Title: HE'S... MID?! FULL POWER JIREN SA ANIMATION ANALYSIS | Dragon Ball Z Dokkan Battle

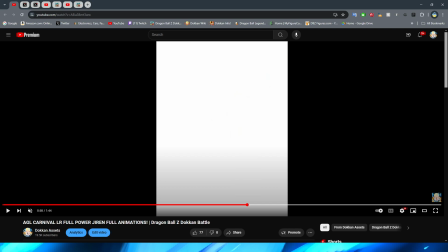[49:09]
And they kind of got a couple of the different, like, styles of the aura represented here.
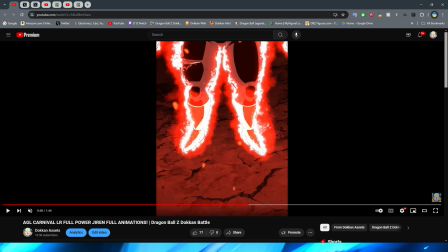[49:13]
You have this ridiculously bright, oversaturated red from when he just finishes powering up, which is really, really cool, right?
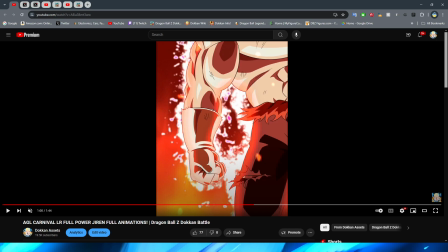[49:20]
You have this where it's almost kind of like a little bit more like fiery energy, right? That's kind of like coming off of him, which looks really, really good. It's also interesting because I swear like the asset for the energy almost looks a lot more low quality than Jiren himself, but I almost think that that kind of works for the way that the energy looked in the anime, to be honest with you.
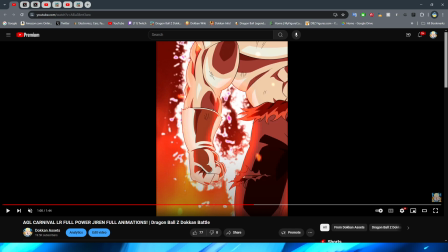[49:40]
And obviously, Dokkan has to cut some corners in this regard because obviously they can't make the animations as HD as they want to because, of course, well, you know, this game is running on a now almost 10-year-old engine, basically. So either way, though, this shot, again,
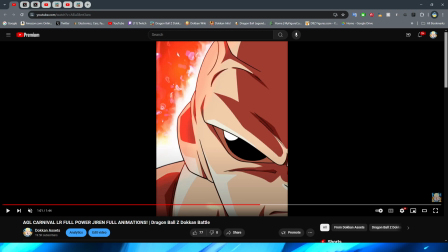[49:55]
like all of the different little bits of Jiren's aura here in this close-up shot of his head, right, looks so good, right? Like, I don't think that there's anything to complain about in terms of the way that it looks, right? It's so good.
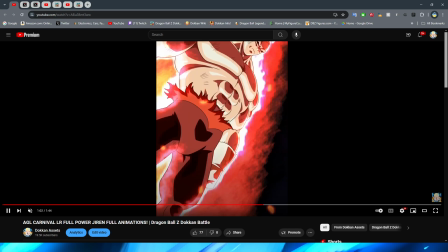[50:07]
Even the little bit of, like, the little white, like, outline they have on in there, right? And they have his clothes moving.
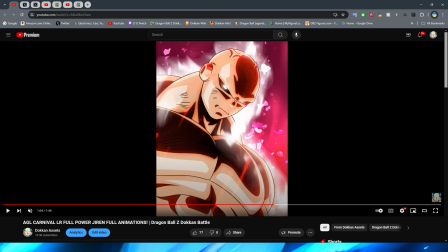[50:13]
Thank you, Dokkan. Appreciate it. Here, they have a little bit of like the red energy like strands, I guess you would call them, like coming over his chest, right? They have obviously the little like bits of the fire around him. They have the like white energy again, like spiraling around him, even like the flames in the background.
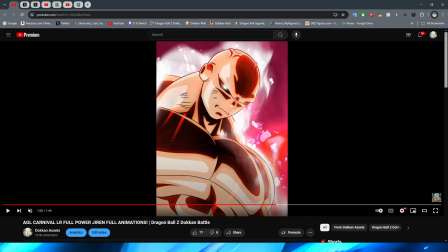[50:30]
Like visually, it's a spectacle. It's amazing, right? But it looks like it's lagging.
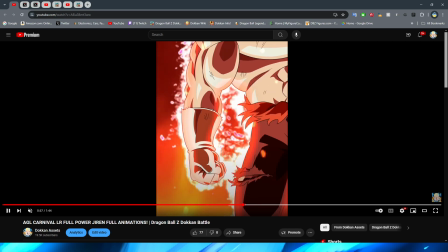[50:37]
Like, there it looks okay, right? When it's just Jiren's feet in the beginning, it's not too bad.
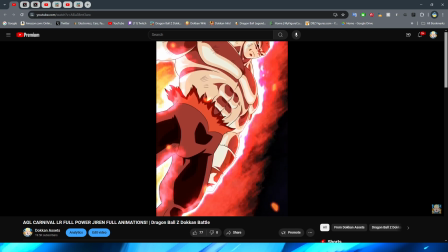[50:42]
But then every other shot after that, it kind of looks like there's not enough frames of the aura,
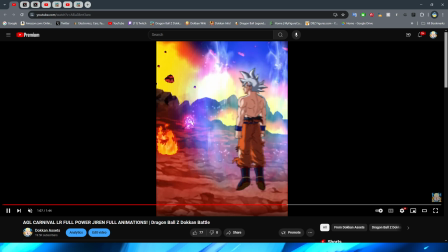[50:47]
or like they were trying to like make it slow or something like that. Like, I don't really know.
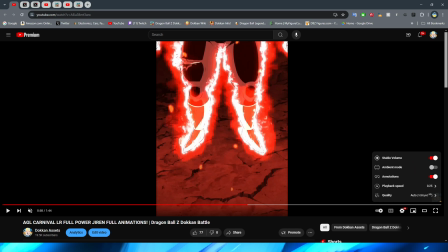[50:53]
Like, I don't really think it looks like terrible. It's just a little strange, I guess.
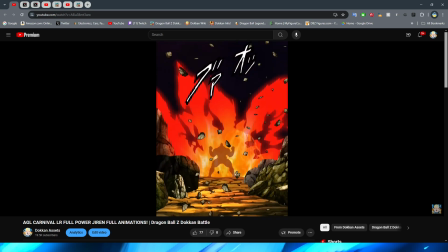[51:01]
Let's look real quick in the slow speed again, because when we slow it down, you can really notice the difference, right?
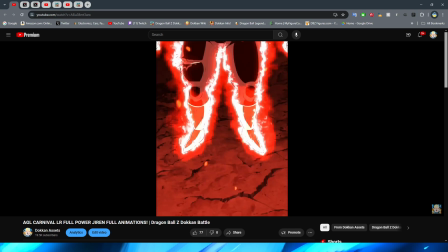[51:07]
Here, once again, it looks okay, but it's still not like as spectacular as it could be.
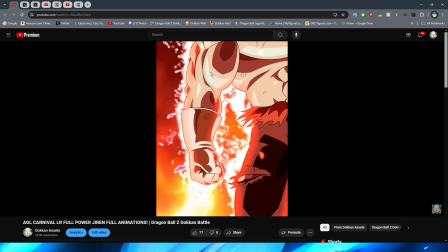[51:13]
But here's where you really start to notice it, right? Especially compared to the clothes flapping.
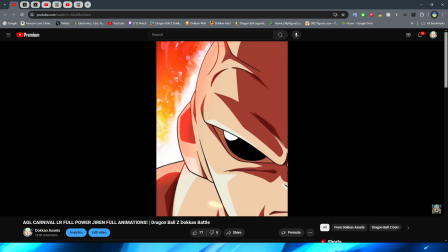[51:18]
I think that that's a great comparison here. If you look at how much the clothes are flapping in the wind,
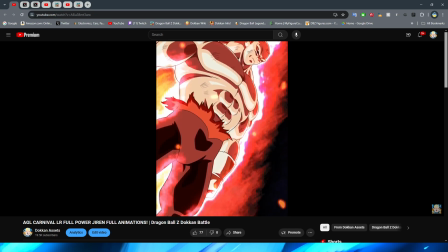[51:24]
and the consistency and the fluidity of them compared to how laggy the aura looks in the exact same shot,
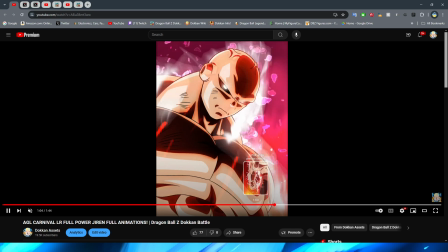[51:30]
I feel like that really gives you an idea of how laggy the aura seems to be in these shots,
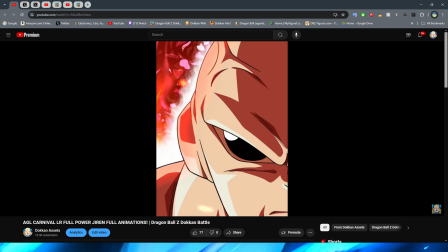[51:37]
right? I'm not really sure why they did it this way. You can let me know in the comments if you have any thoughts about it.
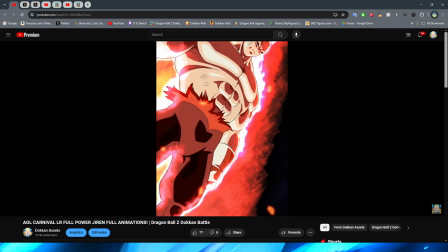[51:44]
I'd love to hear it because I think it's really interesting.
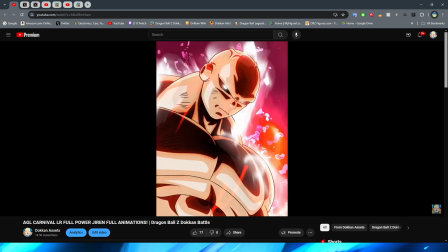[51:48]
Also kind of interesting they didn't do the edges of Jiren's gloves flapping in the wind, but they did his ripped shirt.
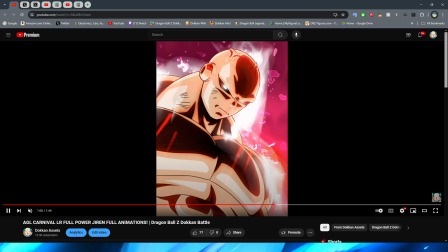[51:54]
Huh, interesting. Either way, though, I really like this animation. This is definitely one of those things where when you see people talk about this unit, this is going to be the screenshot that you see. I promise you. This may even be the thumbnail, to be honest with you, because this shot is just chef's kiss.
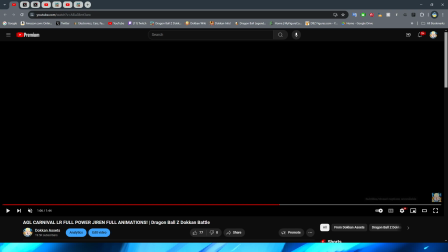[52:11]
You know what I'm saying? All right. So let's now move on to the 12 key for the boy.
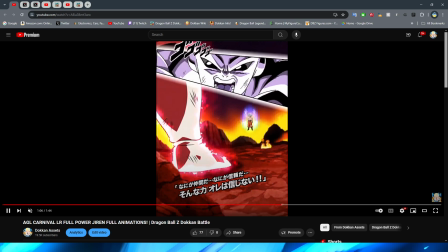[52:19]
So we start off with this shot right here. First of all, I will say this is pretty cool that they implemented this,
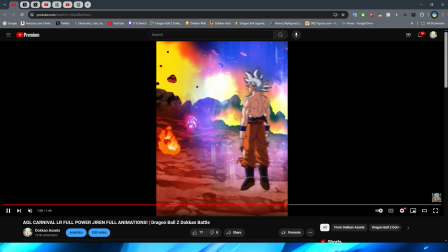[52:27]
because this is like a sort of antithesis to Goku, I believe would be the correct word to use for this.
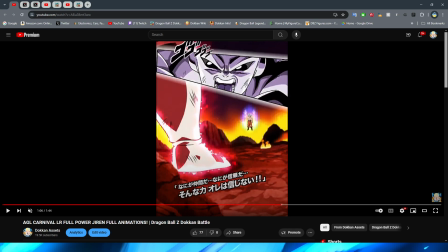[52:34]
Because Goku also has a shot like this in his super attack where he's staring down Jiren and you see Goku's foot for a second and you see, you know, Jiren, which will be the enemy sprite, but obviously in the video is Jiren, right? you see Jiren in the distance, which obviously happens in the anime,
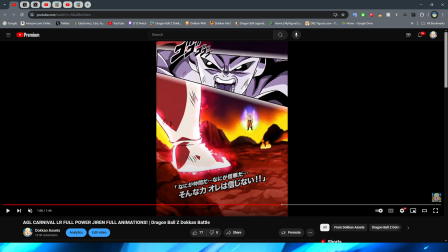[52:51]
but it's cool that they kind of made these cards like basically like dueling each other, almost like they actually are fighting each other, just like in the anime, which is really, really cool.
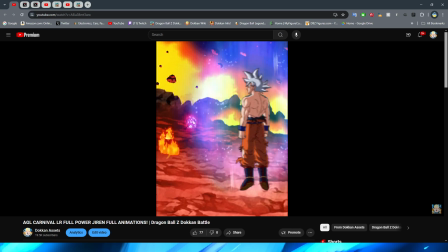[53:00]
I definitely like it when they do that. You have these shots, I will say, these far away shots.
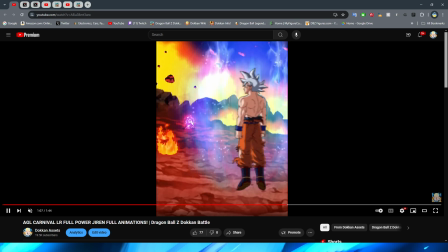[53:06]
I don't think there's anything wrong with Jiren here. Even his aura looks really good, but having Goku float in the air feels a little bit weird.